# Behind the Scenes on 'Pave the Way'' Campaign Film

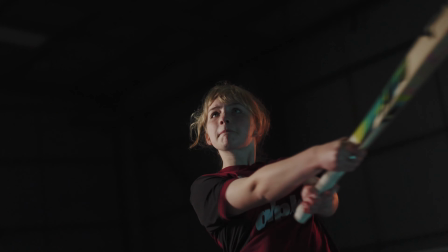(0:00)
Pave the Way are an incredible charity on a mission to lift barriers to human potential by challenging gender stereotypes, and we were hugely excited to shoot their latest campaign video.
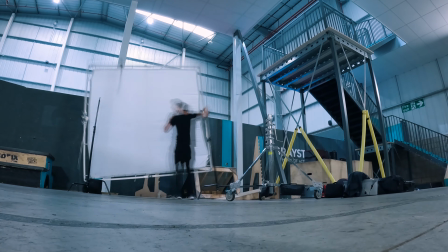(0:09)
It was also the first chance to use our new Avenger foldaway frame and employ more high-end lighting on this project to shooting a powerful hard light source through large diffusion.
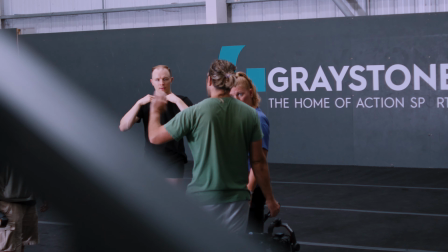(0:16)
First up was Tom, a phenomenal dancer who works closely with the charity.
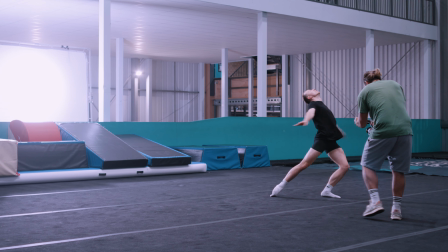(0:24)
The widespread of the lighting gave Tom free reign to use the whole area and bring a lot of movement into the shots, and we wanted to keep a lot of movement in the images too using a mix of gimbal when handheld.
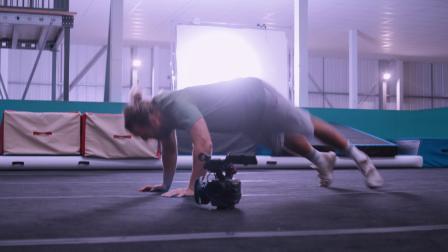(0:36)
With Tom's part of the shoot finish, it was time for Ben to show us his moves, and then it was on to the next set up.
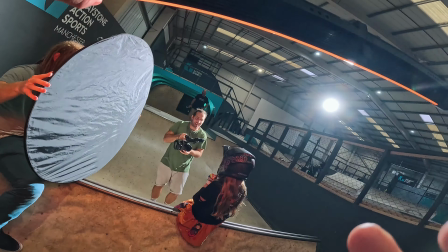(0:41)
Having the fantastic Greystone Action Sports as our location, we were determined to show off as much of the venue as possible.
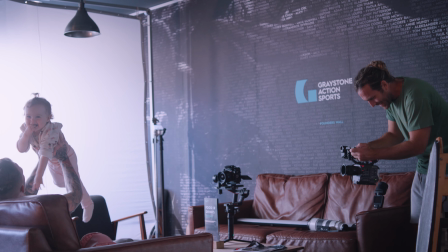(0:46)
We wanted to keep a consistent look throughout the film, so we used the fold away frame for the majority of our lighting setups to bring a more premium commercial feel to the images.
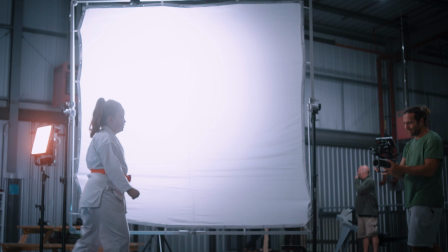(0:58)
We moved this setup from location to location, and we also added some subtle hints of colour to help separate the subject in the background.
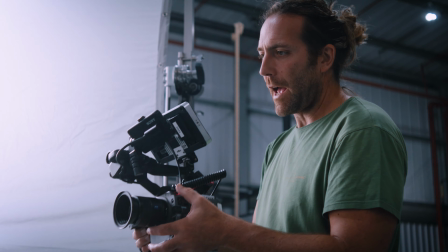(1:08)
We really enjoyed this one and a huge thank you to everyone in front and behind the camera for making it happen.